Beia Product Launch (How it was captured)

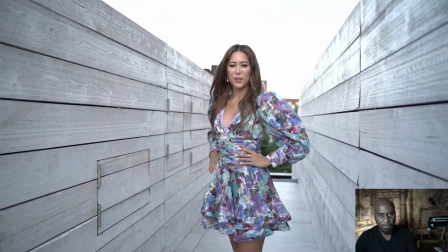but the photographer is still taking photos so I'm not getting the shot that I want
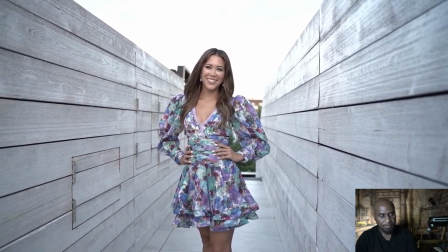but I'm still shooting on the side you know trying to get something
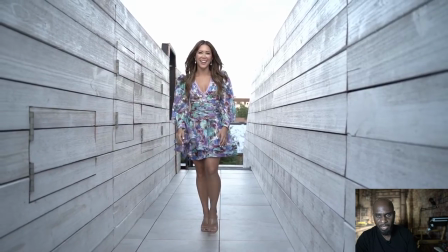jump forward okay so now we have a walk-in let's go back so
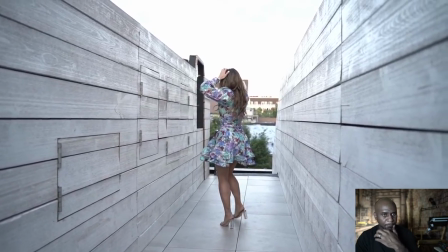now we decide to have a I tell her to walk walk to me I think the photographer tell her to walk
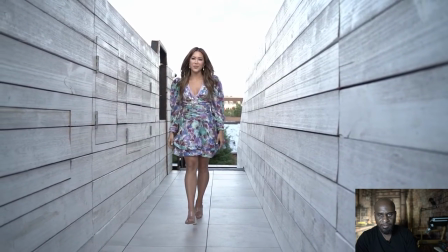and she's going to walk and this is a good shot.
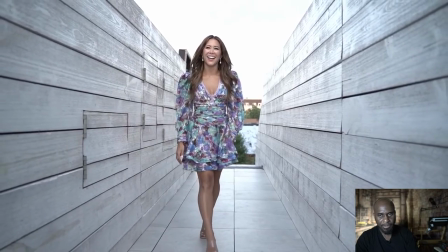Yep, get it, girl. She's doing the runway walk
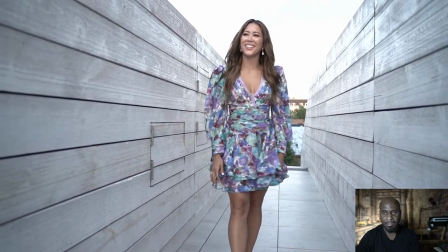and that looks good. I think I got my chance to do a walk with her when the photographer was finished.
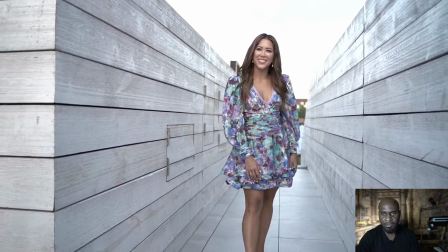I think she did a...
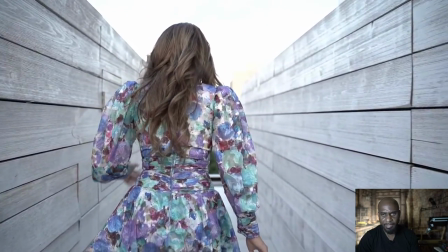She spun right there and I told her, okay, walk back and I'm going to, this time, I was going to walk with her.
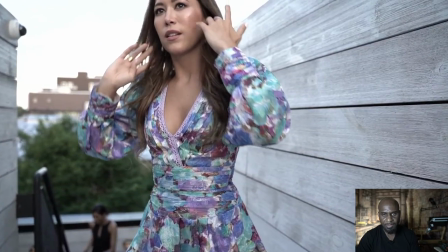So she walked back and then her assistant was in the back and I told her I need to get a shot.
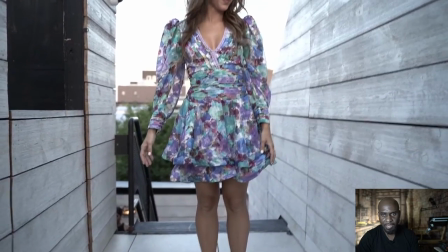And then we set it up. I'm setting the camera up so it's shaking. Okay, she's setting it up.
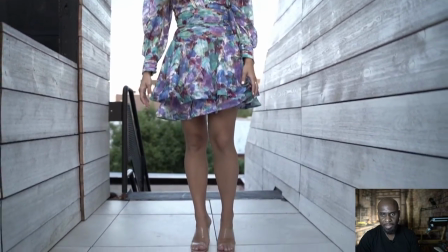I'm getting low.
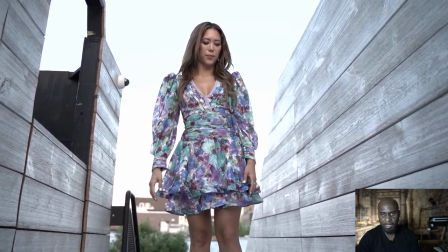I'm getting that hero type of shot there that I like. I'm fixing the camera.
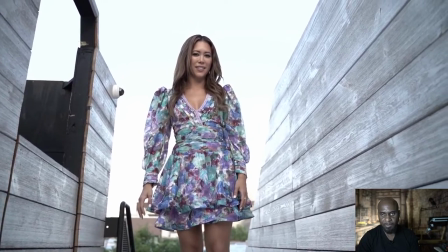I'm fixing it. Tell her, wait for me.
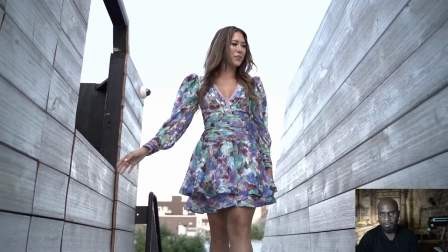let me get a shot right making sure everything's in photo okay let's go and I tell I don't look at the camera okay don't let the class look
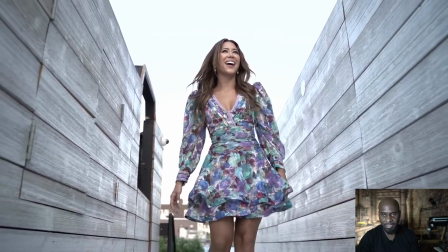at the camera and she's looking around she's happy she's walking and it's a great shot yes
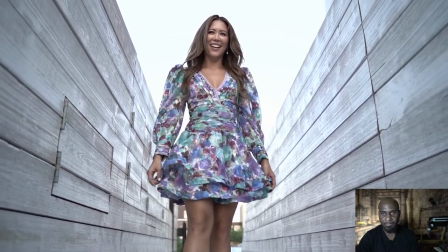yes she's good very photogenic and she did a good shot and then she spun but I I didn't know she was going to spin,
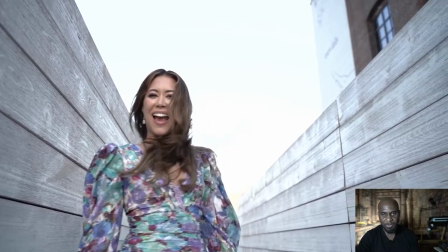so the camera was panning, so I told her to do it again. She was having fun, yeah.
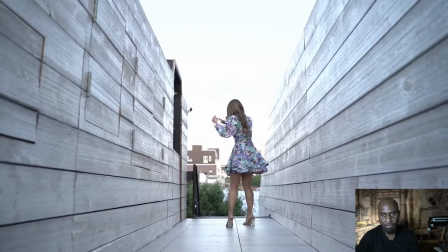So I told her to do it again. I told her to walk and then spin in the end.
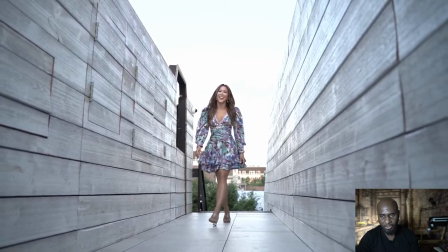So she started walking again. I got an even wider shot, which I like much.
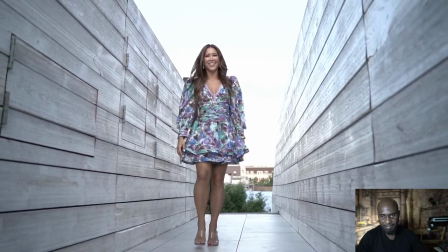She's come in and then she did the spin.
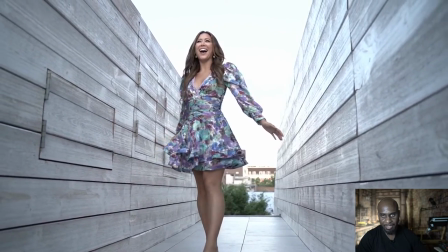Check it out.
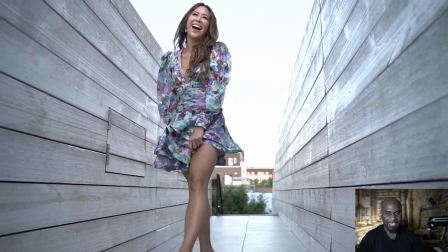Excellent! Yeah, that was a good spin.
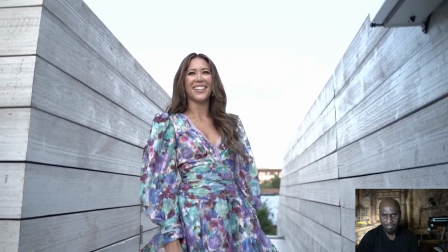That was a good shot. Okay, I think that was it for this clip. Let's go to the next one.
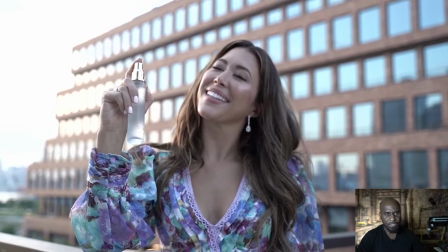So this one, this is actually one of the products. And she wanted a shot of her spraying the mist in the air.
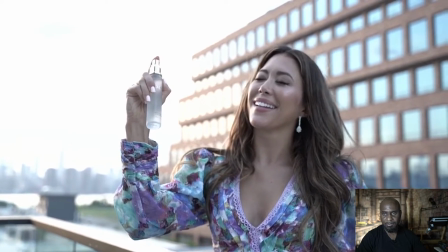And that's what I got. The photographer was doing it too. You see with slow motion, you can actually see the mist.
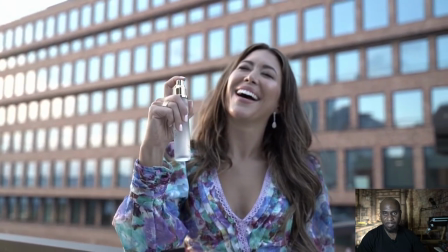If I wasn't shooting in slow motion, you actually wouldn't see the miss. You wouldn't see it at all.
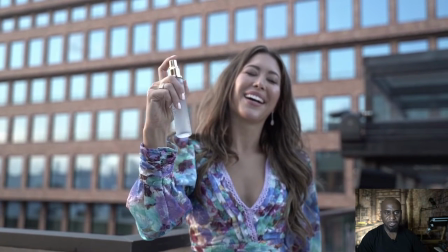But in slow motion, it slows everything down so much that you can see. So this slow motion is actually 120 frames.
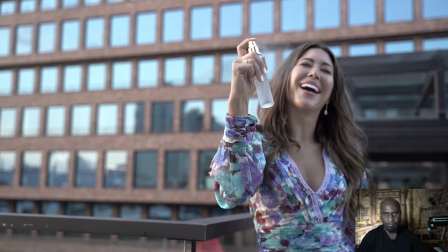And it conforms it to 30 frames.
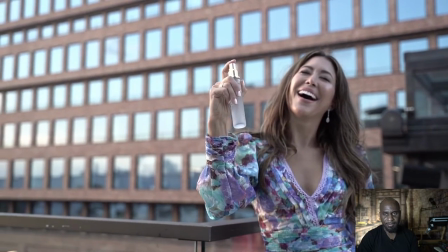So 120 conforms to 30 frames. So this is actually looking pretty good.
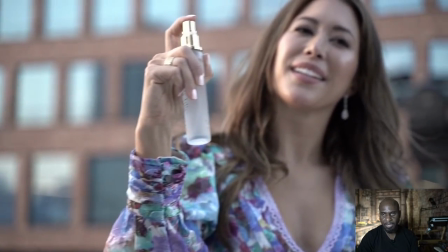I'm zooming in. obviously as I said we're not going to use the zooming in part because it doesn't look good we're just using a part
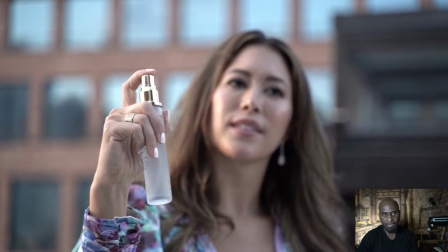after I finish zoom I wanted to get a close-up yep
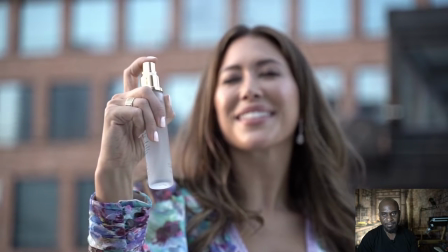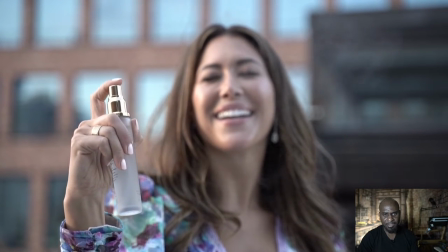okay let's go to the next one let me see there's anything else in this clip need to show okay
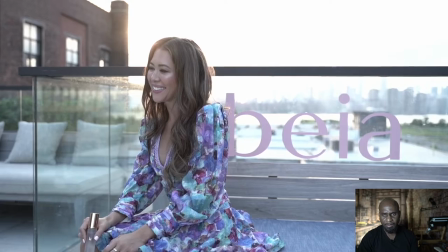nope nothing else in this clip okay and we had a sitting next to her
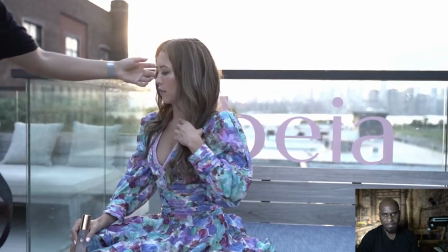a sign to get a shot and
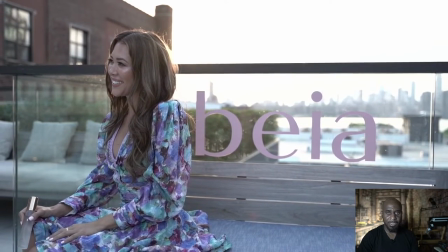she's there her family was there her friends were there her clients were there it's
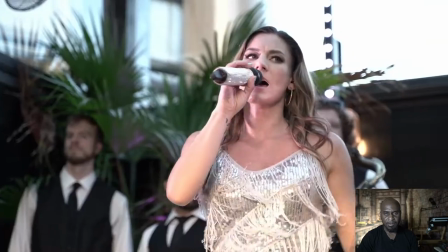a good it was a good launch I liked it let's go next and we have the lead singer